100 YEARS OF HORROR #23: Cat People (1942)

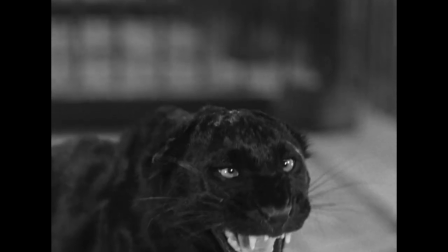0:00 Cat People, Panthers in Disguise That's a corny joke even for you, Doc.
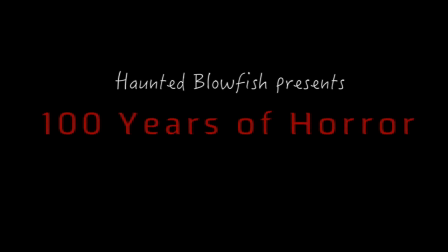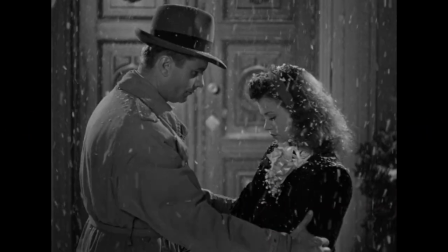0:23 When I first watched this film many full moons ago, I must confess, I was a tad disappointed.
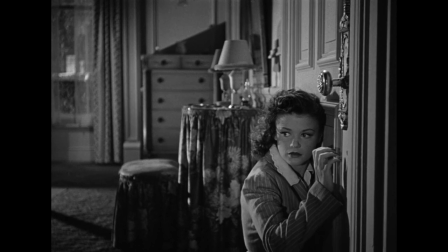0:29 I heard the title Cat People and jumped right in, expecting something akin to the Island of Lost Souls.
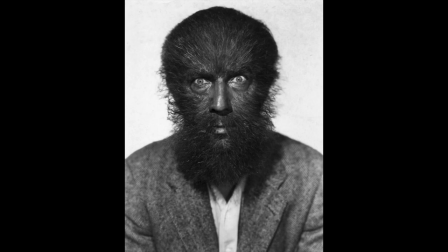0:35 Alas, there were no campy, furry face masks to be found. No, no. Little were we to know.
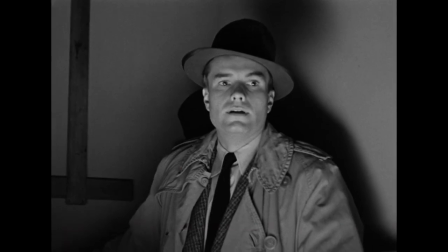0:41 That particular horror was being saved for a later date. Cat People is not your usual monster movie of its time.
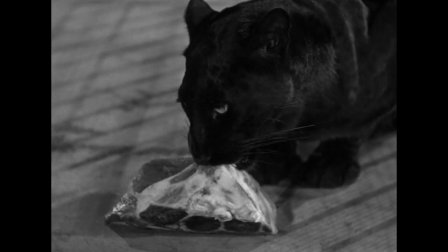0:48 As the story goes, a studio boss ordered a team to construct a film based around the city title alone.
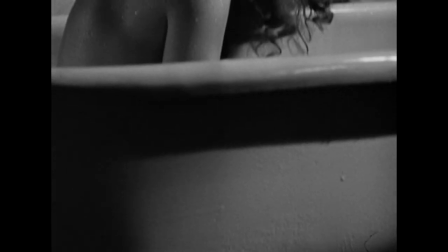0:55 Fighting against the grain, they consciously came up with a more subtle concept. No big makeup jobs, no castles, graveyards or cornball antics.
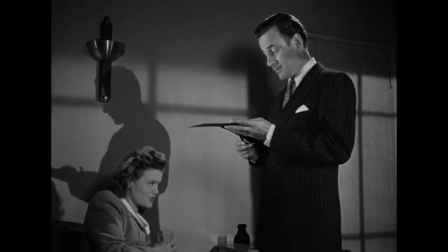1:03 They went a little more classy, but what would you expect from RKO? The same studio forgave us Citizen Kane, King Kong and Randy Orton's signature move.
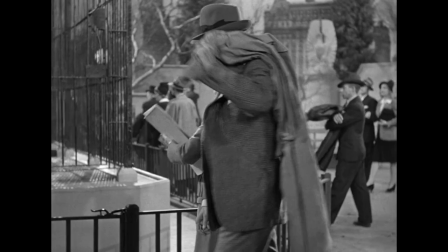1:14 So, what is cat people about then? A man and a woman have a meet cute at the zoo, involving a scrap of paper and a bin.
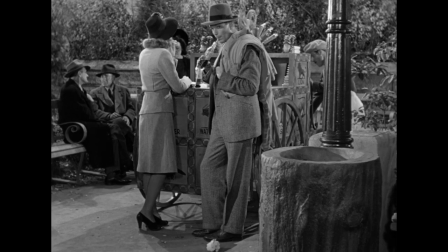1:23 They meet, and it's cute. Undeterred by her obsession with cats and her rather peculiar family history, he marries her.
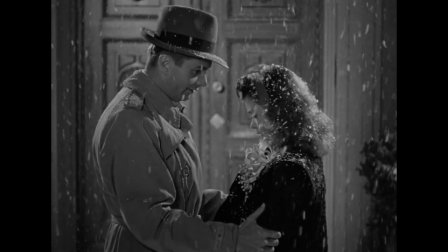1:31 However, she laments that she cannot truly serve as his wife. Truly, if you catch her to kill drift.
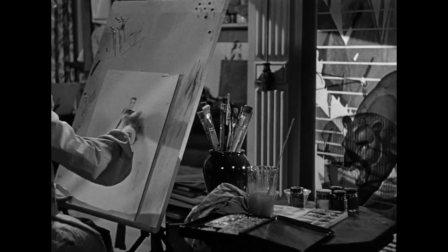1:37 If she so much as kisses him, she believes her cat people DNA will be triggered and she will murder him dead.
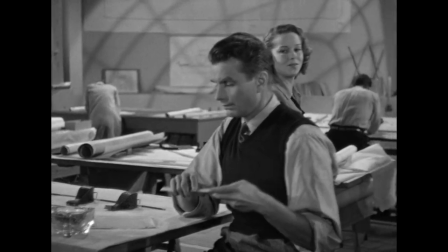1:44 The man is all like zoinks, and after the serious case of the bluest bulls, he falls in love with his feistier, less cat-obsessed colleague.
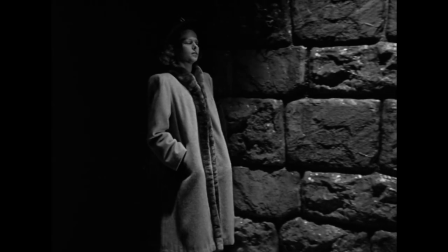1:52 Jealousy and sexual repression turn the feline fiend crazy, and she embarks on a journey to stalk and hunt her husband's new love interest, leading to great scenes of horror.
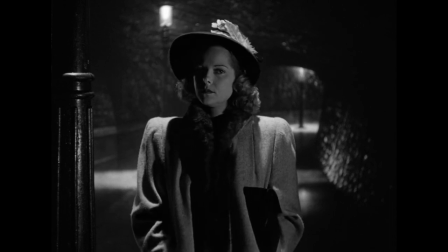2:03 The real stars of Cat People are not the two leads, but the director and the cinematographer.
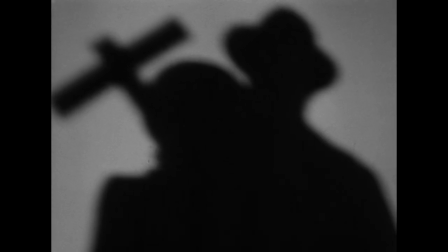2:09 The film is frequently gorgeous to look at, which is useful during some of the drawn-out dialogue scenes.
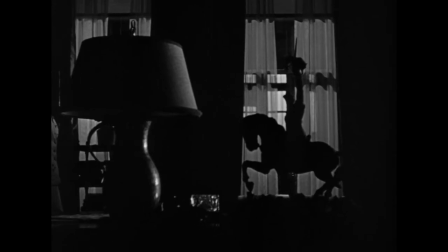2:15 Every flame is seeped in darkness and shadow. Cat people can sit very comfortably among the noir genre of the 1940s, not just visually,
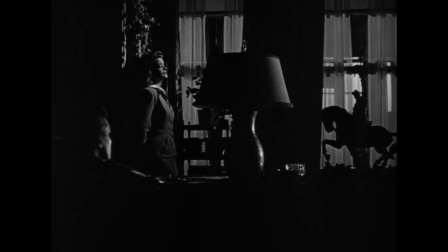2:24 but also in its themes of the other dangerous woman, the femme fatale.
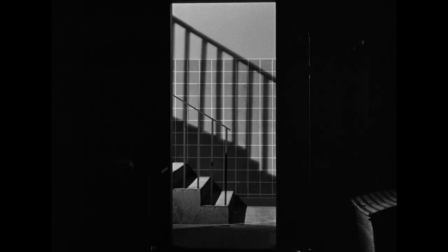2:28 The suspense scenes rival many noir thrillers too. when the stalked girl goes for a lonely late night swim and starts to feel in danger
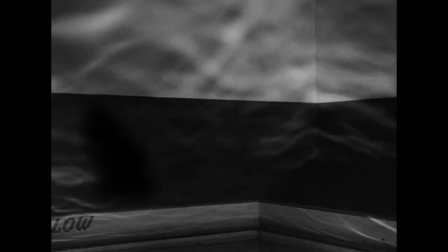2:36 the dark swirling reflections of the water and deeply reverberating audio is gripping another
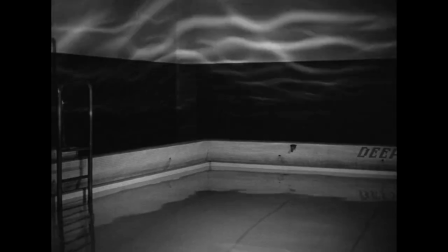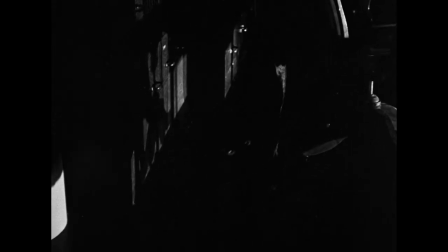2:49 similar moment involves the scared couple of being ambushed at work by a panther of course whenever cat people is discussed the film's most famous horror moment is always
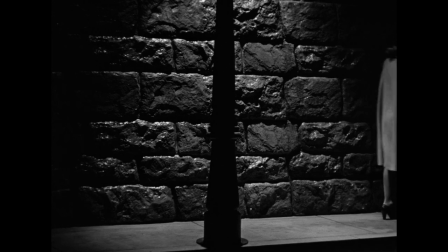2:57 brought into the conversation the setup is simple the new lover is followed down an empty street at night It is the film's first outright horror
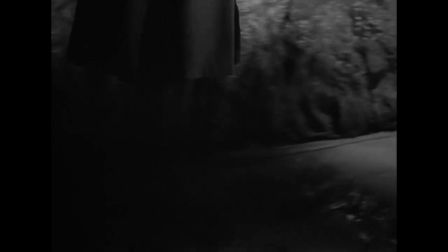3:05 scene as well Which makes it all the more effective to begin with
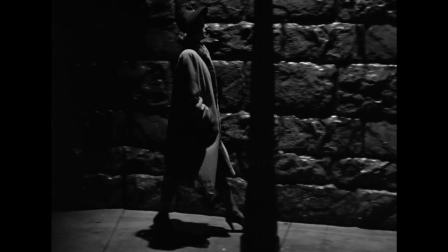3:09 The editing between the click-clacking hues Moving in and out of the streetlight spotlights was already notable While the soundtrack grinds to a silent halt And then
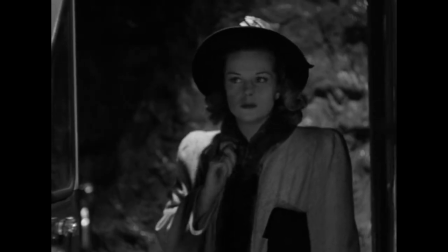3:21 The jump-scare fake-out Which is ironically so often a cat Is now a bit overdone
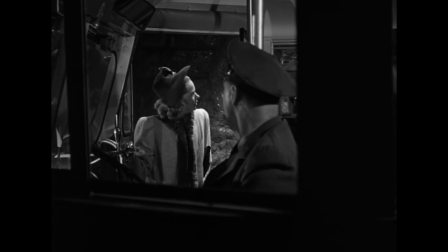3:27 In 1942 though It was pretty effective And honestly,
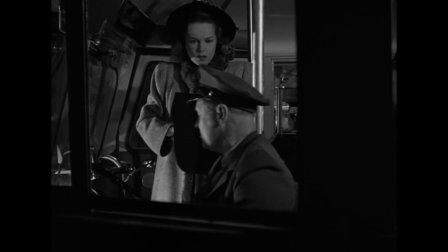3:30 very realistic If I had a quid for every time a passing bus scared the living fuck out of me with a random loud hiss,
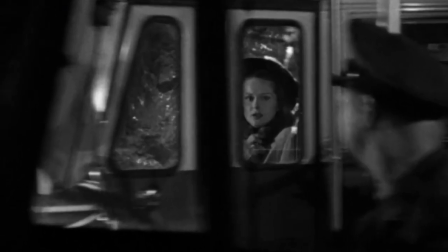3:37 I would be able to fund my own mid-budget film about cursed cat ladies.
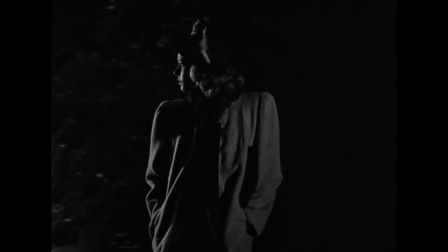3:41 The fake jumpscare technique became known as the Luton Bus, named after the film's producer, who proceeded to reuse the trick in several subsequent productions.
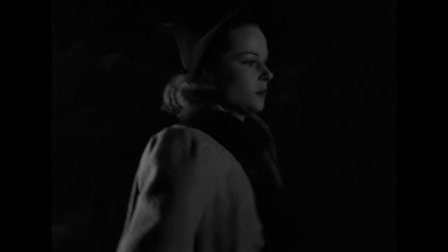3:50 I am very glad I gave the film a second chance, because there is a lot to like here. Visually, it's wonderful of course.
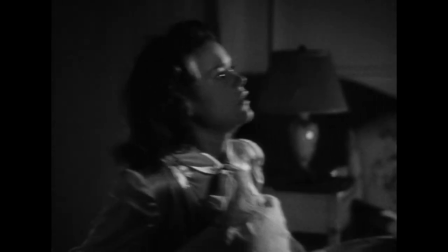3:57 Disgurting around taboo themes such as sexual repression and suicide is engaging.
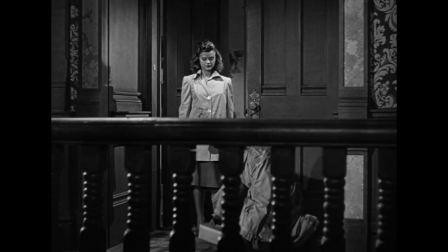4:02 Witnessing this guy's decision to buy a girl an unwanted pet cat after just one date is quite bewildering.